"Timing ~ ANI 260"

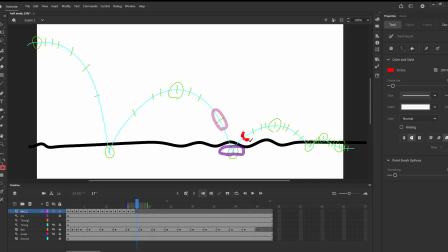[8:17]
And here, as we get closer, I want to be careful not to make my ball smaller. The tendency to do that. So the ball needs to stay roughly the same size, even though our frames are getting closer together.
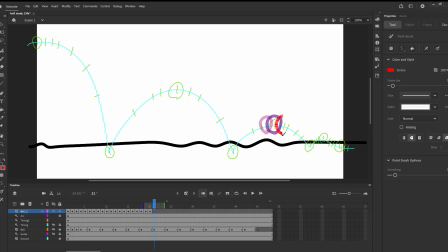[8:33]
Of course, I'm going slightly faster than I normally would to keep the demo a reasonable length. Okay, so then we're going to have a little bit of a squash here. There's not quite as much force at this point.
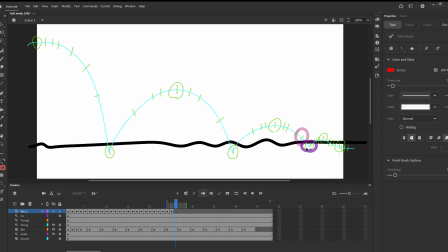[8:53]
Now my keyframes are really close together, so I think I'm actually going to zoom in a bit
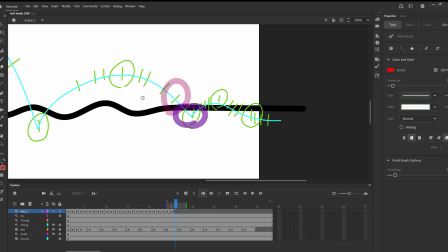[9:00]
so that I can see them more clearly.
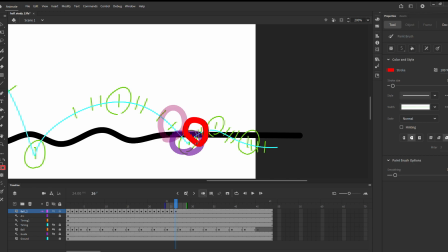[9:09]
And I have to make sure, again, I don't want my ball to get really small just because my keyframes are close together. So I'm just hitting F7 to add each one of these.
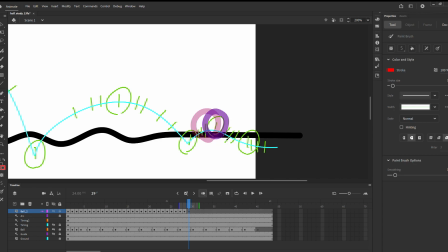[9:25]
And then I may go in and add some more keyframes after for a more dramatic effect. Okay. All right, so I'm going to hit Control 2
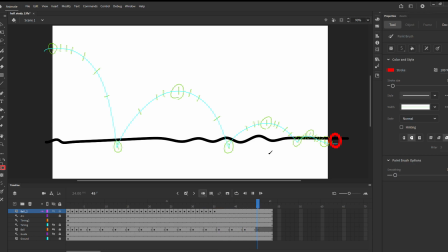[9:56]
to zoom in again, and then I'm going to hit enter to preview the animation. So see how much better that looks with the timing than our previous version? Even though with our previous version, we did a nice pose to pose, we used a little squash and stretch.
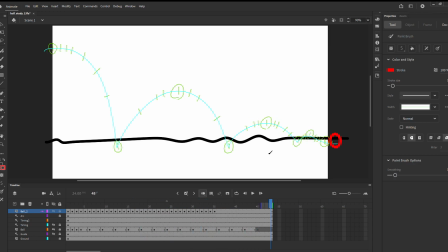[10:13]
When we add this timing, it looks a lot more natural. Okay, so this is actually looking pretty good, but if I wanted to start to emphasize certain parts, I could go in and add some keyframes.
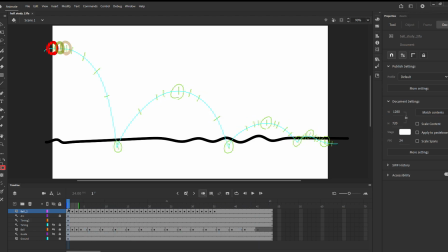[10:29]
So a couple things that I might want to try, if I want to do like some dramatic anticipation, I could go to up here where the ball is starting to fall, and I could just add in some extra frames. So if I want to add in an extra frame, I can hit F5.
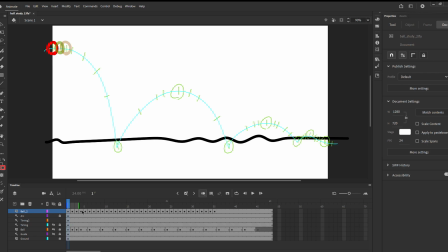[10:48]
It should only add to the frame that's selected, but maybe I need to click on it. There you go. I can add F5 and F5, F5. So I can add some extra frames here.
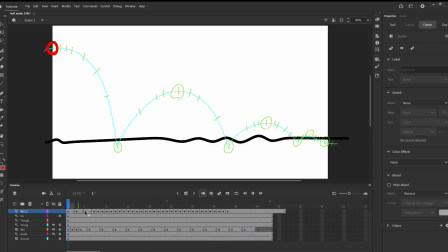[11:10]
And so that adds this sort of anticipation where it's kind of moving slowly and then it goes in. And then if I want to match the look,
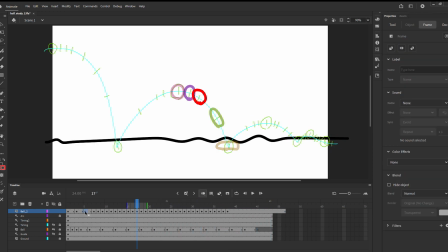[11:24]
I can get the timing right, and then I can go back here and I can just draw some quick in-betweens. So if I add, if I click on this guy and hit F7, I'll get a new keyframe, and I can just add an in-between here.
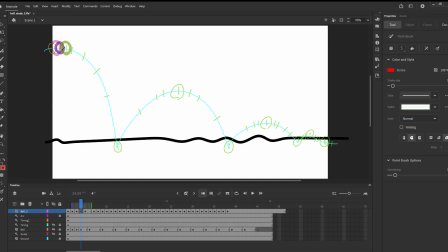[11:42]
I can move up a little bit, F7, add a keyframe here. It's a little tricky. I just have to make sure with my onion skin, the green is the next one and blue is the previous one,
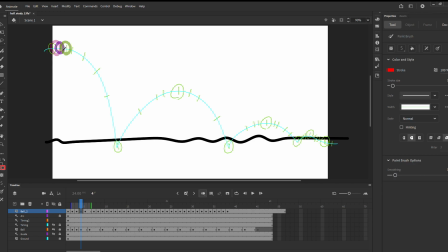[11:57]
although it's kind of purple because I have a red ball. So I just want to add in between these two. And then I'll do one more. So I'll hit F7 here. And where's my...
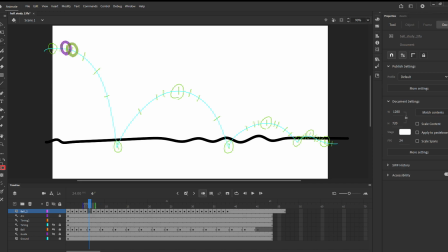[12:14]
I need to move the onion skin a little bit so I just see exactly what I'm working with. There we go.